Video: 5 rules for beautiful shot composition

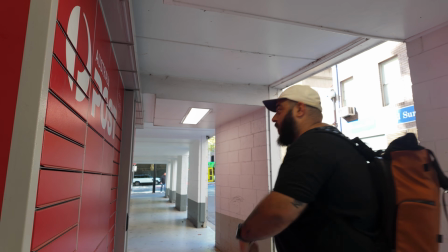16:34 I'm gonna use these little cutouts on the wall as a way to frame my image behind it. I really like the light that's on this wall here.
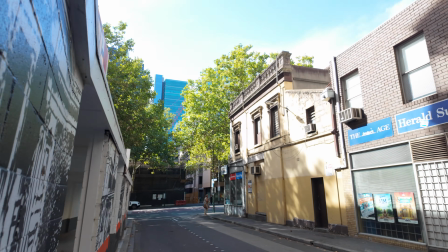16:41 So I'm gonna use this to frame it.
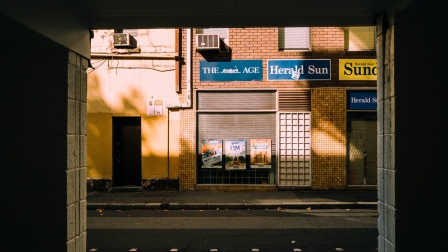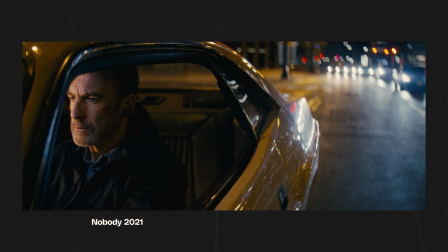16:52 Taking a look now at the Hollywood version of a frame within a frame,
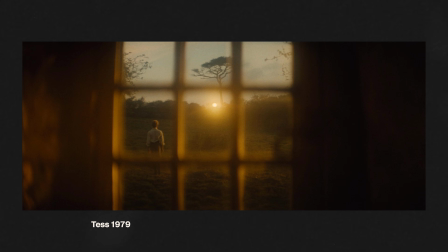16:55 you can see that it's used in a variety of ways, and not only as a tool for composing your image,
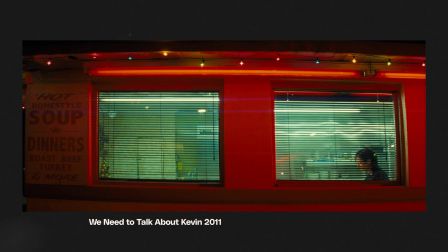17:01 but often as a storytelling device. The two sort of go hand in hand here.
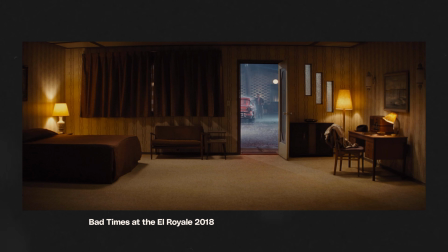17:04 You can use a frame such as a doorway or a window within a location to separate the character from the audience,
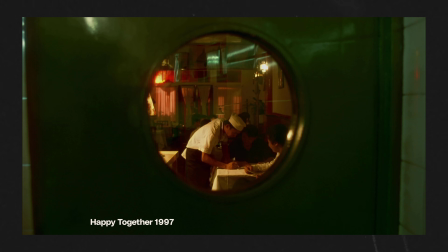17:10 providing sort of a voyeuristic angle and giving us a sense that we're looking in on them rather than being part of that scene.
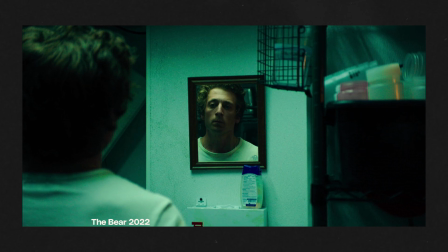17:16 Sometimes it can be used to bring us into the mind or the thought process of the character, particularly when we use a mirror as the frame,
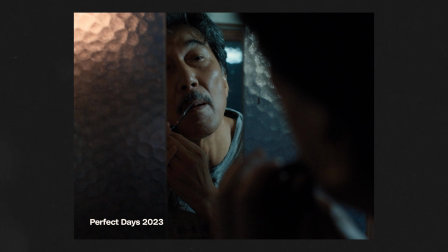17:23 which gives us as the viewers multiple perspectives on a scene and allows us to see the character examining themselves within the context of the action.
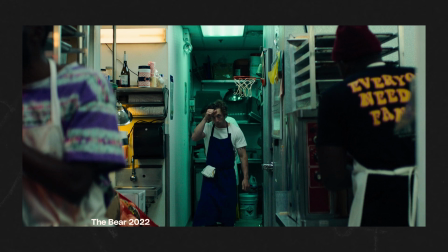17:31 And sometimes it's purely used as a framing device, along similar lines as the leading line.
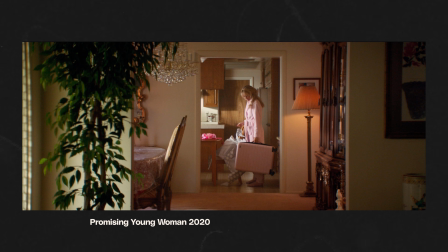17:37 We can use a physical frame within the scene to draw our attention to a specific focus point. So there we go, that's all of the general rules of composition for videography and photography, and the two sort of go hand in hand, as you can see. Like everything within the creative arts, rules are made to be broken and therefore aren't hard and fast rules. They're great guidelines to shoot by, especially if you're learning, and once they become second nature to you, you will be able to then kind of start to break these rules and expand and experiment and find ways to make just really cool compositions within your shots. You can get really wonderful and wacky shots when you start to break these rules, but you kind of have to know them first. So I hope this introduction to the concept of composition in your frames has been helpful. Thanks for watching. Let me know down in the comments what you're going to work on with all of this in mind. I'd love to hear what you've got cooking up. And also, thank you to Hayden for jumping in to show us how you work your shots. Much appreciated. Now, until next time, keep it composed.